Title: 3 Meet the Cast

Also, whilst it's true, most farmers and the vast majority of rural Britain are white, I didn't have to specify this. The AI engines assume you want a good-looking, young, attractive white cast. If you want a black person, we have to specify that, as I did for my crane driver.
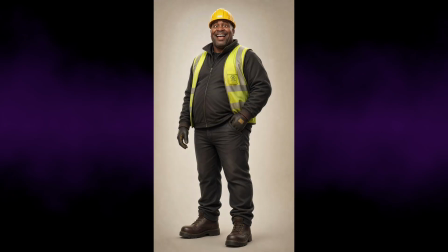504s
He went through a fair few changes too. My story, Farmer Chris Moss, is about a farmer who gathers a team of horses together to look like reindeer. So, my cast list includes 7 horses. And famously, AI can struggle a bit with horses, and here are a few examples.
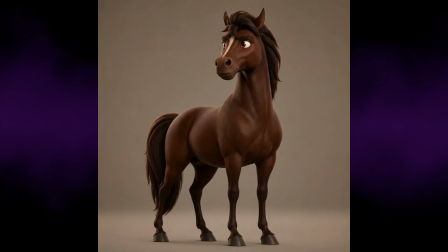522s
Some of these were, well, there was something a bit out, but I couldn't say exactly what it was.
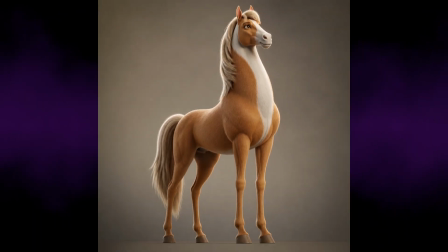527s
And sometimes you get an image that you know straight away is just wrong.
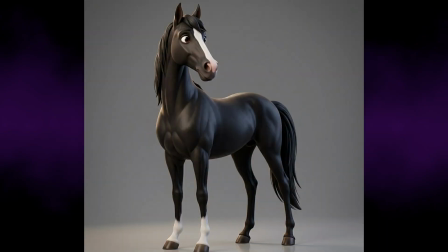532s
But getting the texture and proportions right is tricky. It's a matter of taste. And again, I don't have enough experience to make that call between realism and animation. And would these horses match the style of the humans? I figured I could always make changes later, if they're clearly not working. My early prompt for Randolph asked for a very heavy, old, large, tired Shire horse in 3D Pixar animation style.
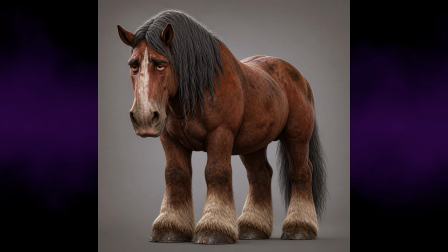559s
And the model gave me this. I knew that it wasn't quite what I was after, but it illustrates the art of prompting. Where do you go from here? Well, you could simply regenerate, or you can try a different AI model.
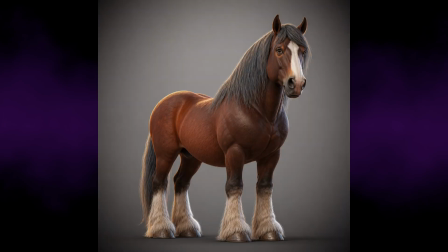573s
That may be enough. Or you can ease back on the prompt a bit. Maybe he's not quite so tired.
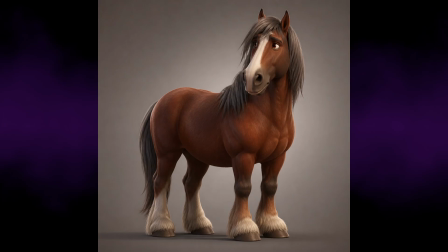579s
But again, I was getting results that didn't jump out at me. After making a few small edits, I got him closer to what I was after. Again, I can't be sure if he's too realistic,
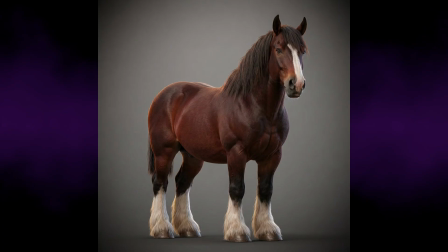590s
and it's hard to tell with a plain background, but A more animated prompt made him look a bit too plastic.
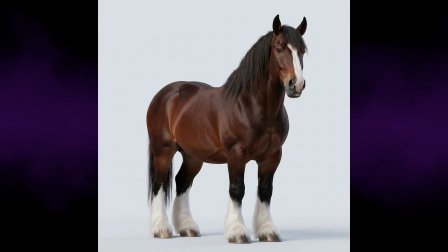597s
So I tried to get a balance between realism and animation, and I think perhaps by default this will be the overall style of the film.
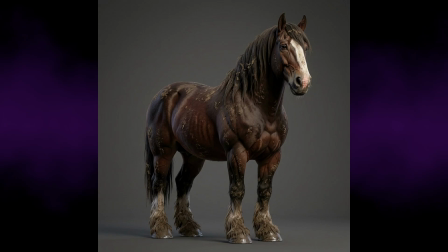604s
And then I asked him to be a bit muddy. Not quite that muddy. If you add something like mud on your character board, or anything that could change, a hat, spectacles, the generator may assume it's part of the character, and there will always be the same bit of mud on his legs,
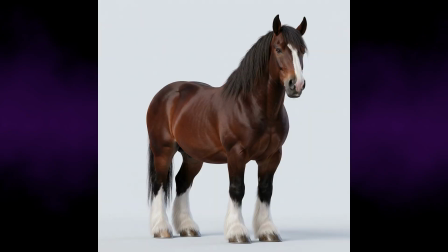620s
so I figured it's just best to clean him up. And in the end, Randolph appeared. He just seemed about right. I have no idea if I can make him talk yet. I've still got so much to learn.
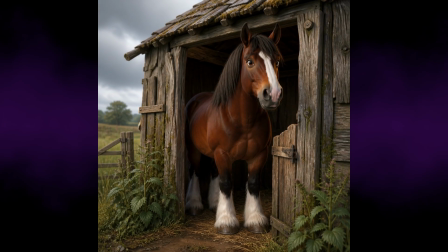632s
But I tried a bit of test video. Not perfect by any means, and I must make sure the aspect ratio is right in every prompt.
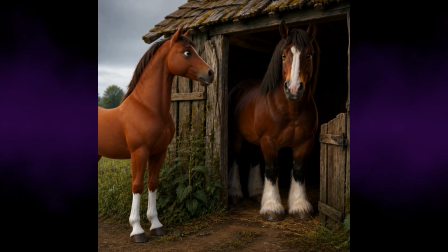640s
That's a surefire way to waste several hundred credits. So now I have a storyboard for each of the horses.
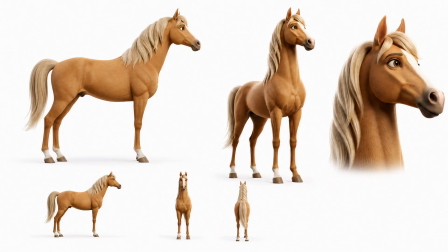647s
My goal was to differentiate them so that they're recognizable, whilst keeping them in the same sort of reality.
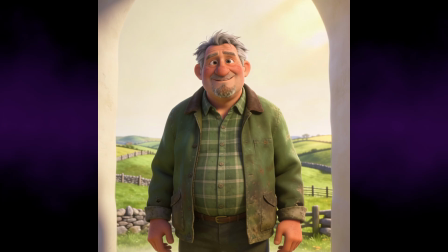655s
And so I returned to my lead character, Chris Moss. I spent ages on him, sometimes forgetting the 3D prompt and getting a realistic person.
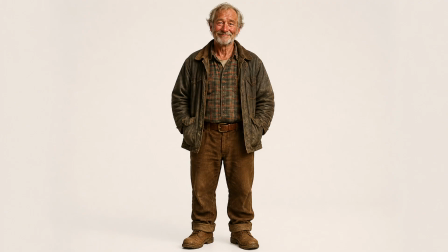663s
But eventually, someone comes up and you think, can this be him? Is this Farmer Chris Moss?
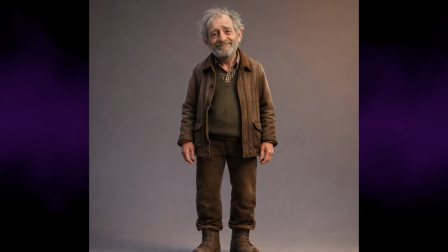669s
But it's not quite right, or it doesn't quite fit with the other characters, so you ask for the same, but with wider eyes.
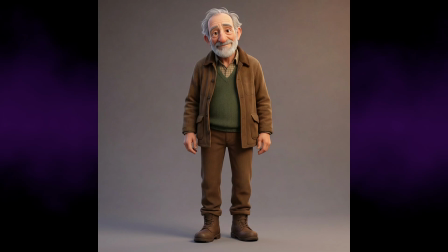676s
No, not that wide. Tone it down a bit. Okay, that's not so bad. I'd then put this one aside for a while. The problem is he's just too tidy, and I'd like him to be a bit taller. Slightly tubbier. Now, once you get down to subtle refinements, you find the disappointments are greater. I spent ages trying to get his nose the right shape and size.
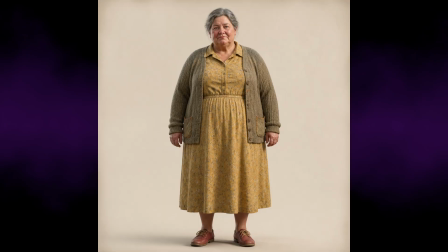694s
And then again, I had to keep some consistency with his family. It doesn't work if he looks real, but his wife looks plastic.
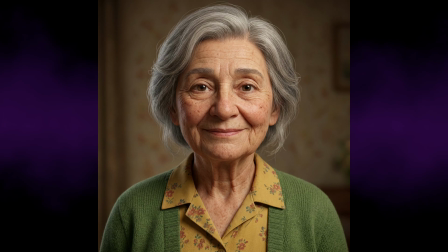701s
And so you find you're adding reality to one character and reducing it a bit in another.
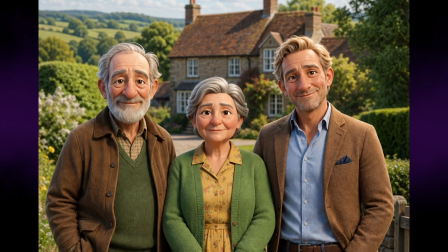707s
Again, I asked for a picture of the Moss family together in front of a farm. And so it went on.
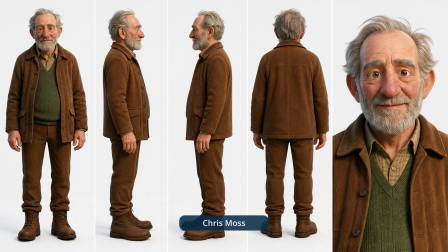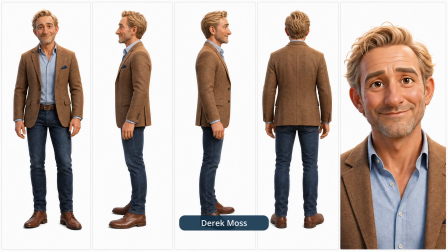719s
I made a profile board for each character, adjusting and readjusting, trying to get the right balance.